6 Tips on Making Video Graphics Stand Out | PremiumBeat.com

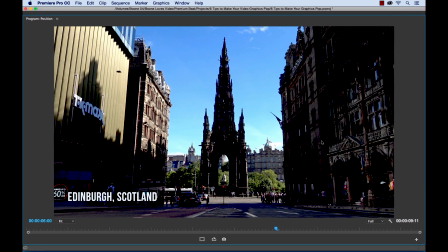(8:10)
There we go. With positioning, our text works great on this shot.
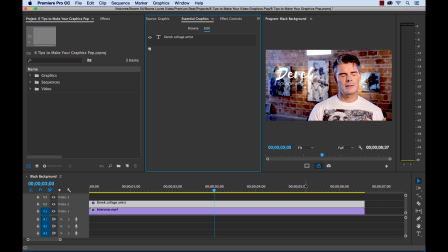(8:14)
Let's say all the tips I've given you to this point are not working, and you don't want to adjust the opacity or the blur of your background. You don't want to add a stroke. The positioning isn't working. You can't find a proper position. So one of the last simple and down and dirty quick things you can do is add a shape layer
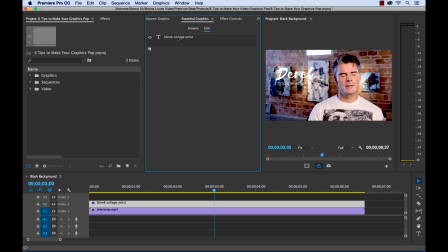(8:31)
to your text element and add it in the background to make it stand out. So we have here an interview with an artist. We have his name and the subtitle that we've created here, but let's say it's just we can't find a location that we want it to be here, but it blends in too much.
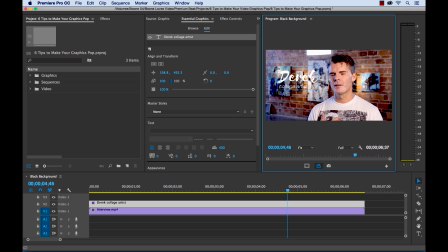(8:48)
We want it to pop a bit more off of this this collage artwork in the background. So what we can do in the Essential Graphics panel, we can go to the New Layer button and select Rectangle, and that's going to create a rectangle here.
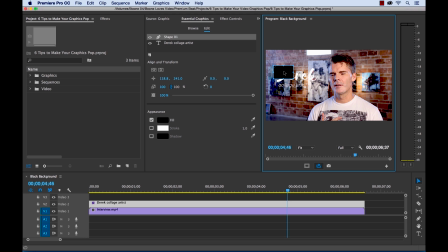(9:03)
Now all we need to do is position this rectangle to fit roughly with the size of our text. And then in the new Essential Graphics panel, layering is just as it is anywhere else, and we can actually move this down, set it behind.
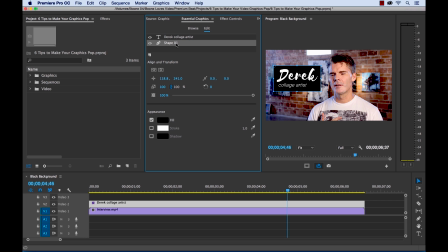(9:19)
And if you're happy with that, you can keep it, but I'll like to lower the opacity just a bit. So if I select my shape layer, I can go over here and grab the opacity, lower the opacity just a bit, maybe to 60, and there we go.
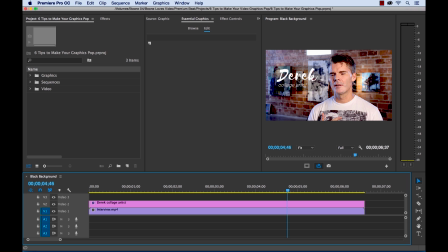(9:38)
And you can obviously use different colors, different opacity levels for this, and that can quickly make your graphics pop out. I hope you enjoyed the tutorial, and be sure to check out PremiumBeat for high quality, royalty-free music and sound effects for all of your media and video projects.